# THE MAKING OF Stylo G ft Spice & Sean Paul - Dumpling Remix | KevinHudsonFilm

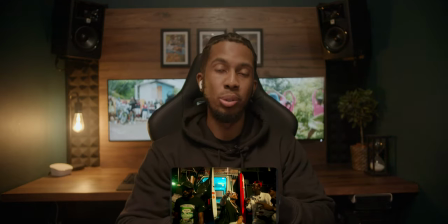And as I said earlier, started in Kingston Hope Zoo, went over to Spanish Town, and then finished back up in Kingston. I forgot where we were with this location, but it was like a little place that they hold dances in.
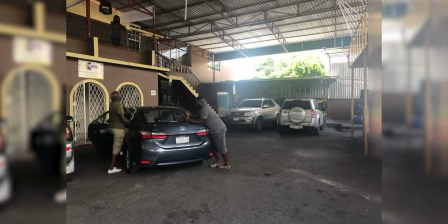And I knew that I wanted this video to kind of be a vibe throughout,
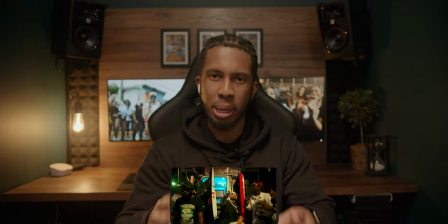and this was kind of the main vibey, energetic scene here.
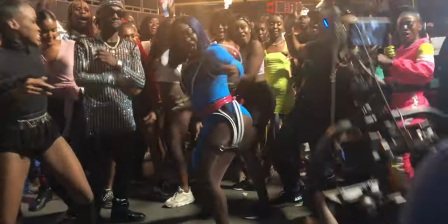And with us only having Sean Paul for the evening, I wanted to make sure when I get all three of them together,
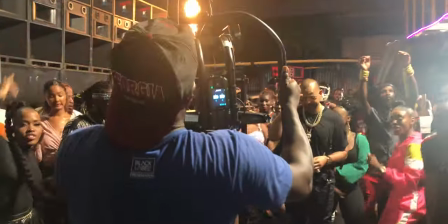this scene is absolutely like fire, electric.
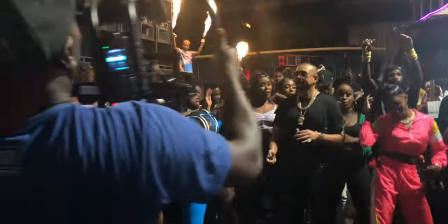So I had asked for the truck to come in with these speakers,
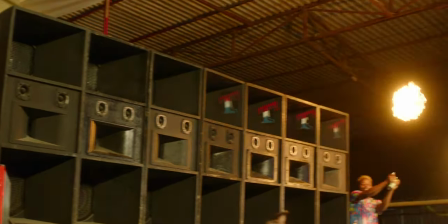kind of like carnival vibes, and they made it happen. They got me a truck, and that's the truck that Sean Paul comes out of.
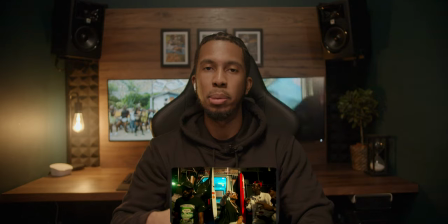And it kind of references his lyric where he mentions, "Make way for the big truck shunting."
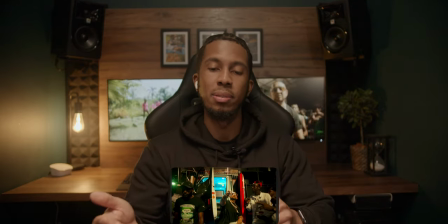And this is where we kind of needed our lighting team. We had the boys follow us around throughout the day and they were bouncing light, but this is the first time that we actually had lights.
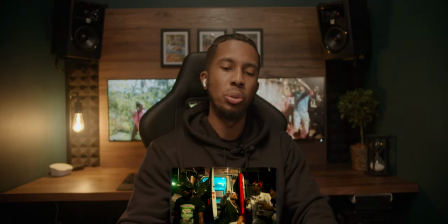And I think we had like two sky panels, a few kind of LED
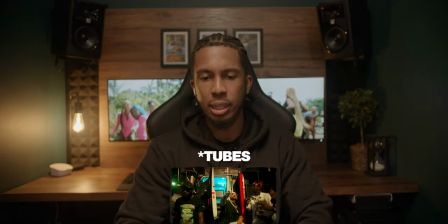RGB gels that you could probably see in the truck, lit up in there. And yeah, wasn't the craziest of lighting setups.
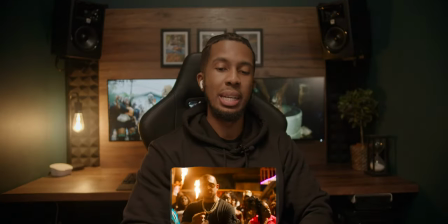So if you watch any dancehall music video where there's a strong dance and party scene,
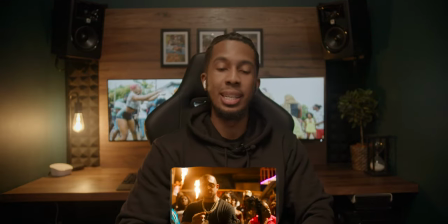basically, you're always going to see this fire in the background.
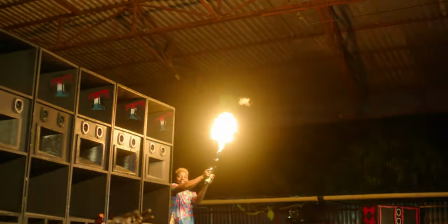And it's basically a can and it's lit with a lighter and they're just blowing out flames.
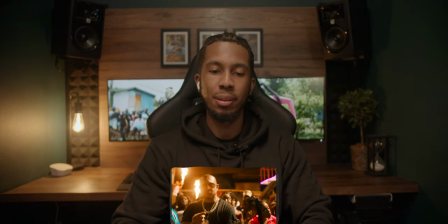So this works so well in music videos.
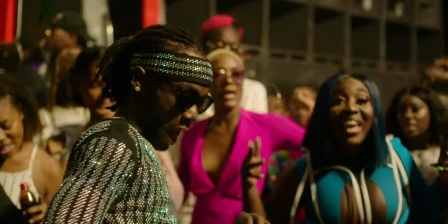One, because you're obviously getting light from it and it looks sick as a backlight,
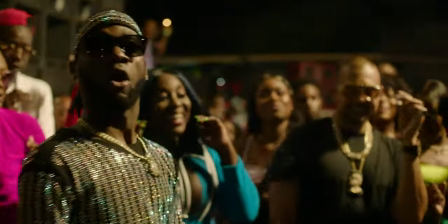especially when it's being done back there, like how it was done in the video.
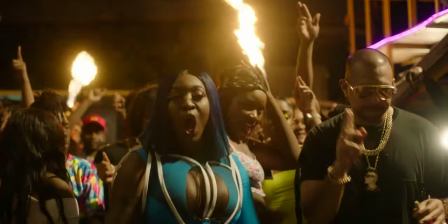It just helped illuminate the whole venue with the lights that they were, the fire that they were spraying out of those cans.
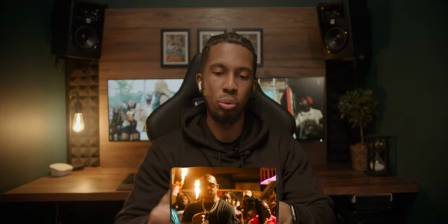And it just helps add a warmth to the overall look, as well as just energy to it as well,
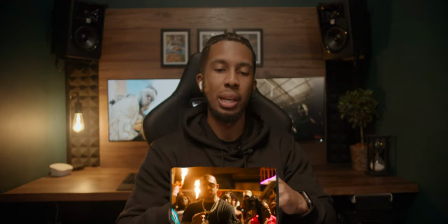because when you're seeing fire shoot up in the background, it's not something you see every day, and it is something that happens at these dances naturally.
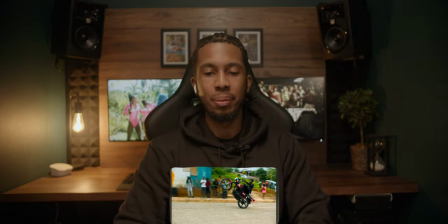Quick funny story with this. The bikers on the day, I think they do stunts all the time, like they're known for doing stunts in Spanish Town,
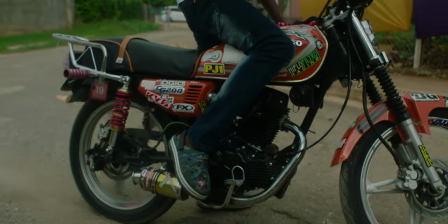these lot, and that's obviously why we called them down.
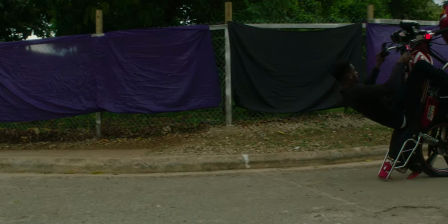But two shots into capturing cutaways of the bikers,
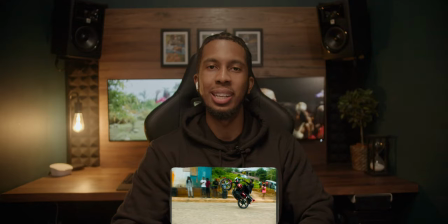one of them ended up accidentally going into the DOP. It was either the DOP or the focus puller. One of them just lost control and ended up going into him, but it wasn't anything serious.
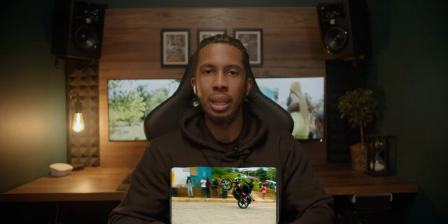It was literally by the time he had got to the DOP, he kind of regained control of the bike, and it wasn't anything where anybody got hurt or equipment got damaged.
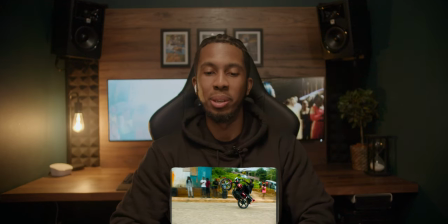But from that, the DOP obviously wasn't confident with capturing the bits, and a few of these bits were captured on my Blackmagic.
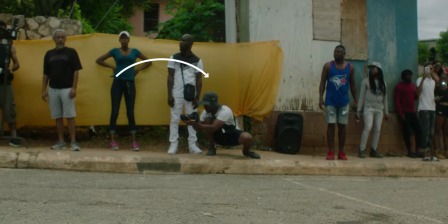And I brought it over there just to get BTS. I hadn't planned to shoot any of the video with it, but luckily I had it,
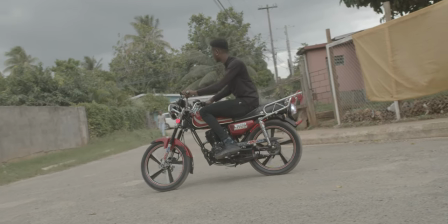because at a moment like this where I felt confident enough to still continue shooting and not risk such
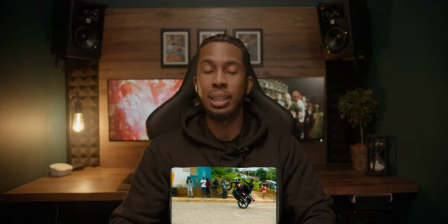a big cost if anything did get damaged, I had my Blackmagic to do so. And again, as I said before, always be prepared with these videos. You never know what's gonna happen.
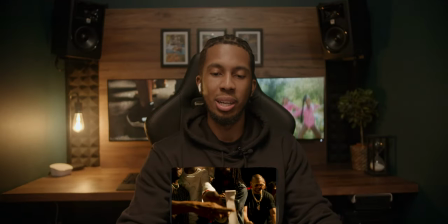This guy, yeah, legend. Like, he always walks around with that cash machine, just printing out the thing. That's his little special move in the dances, and the crowd go crazy for it. And it was the same thing in this video.
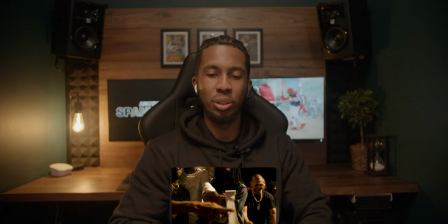He was obviously dancing.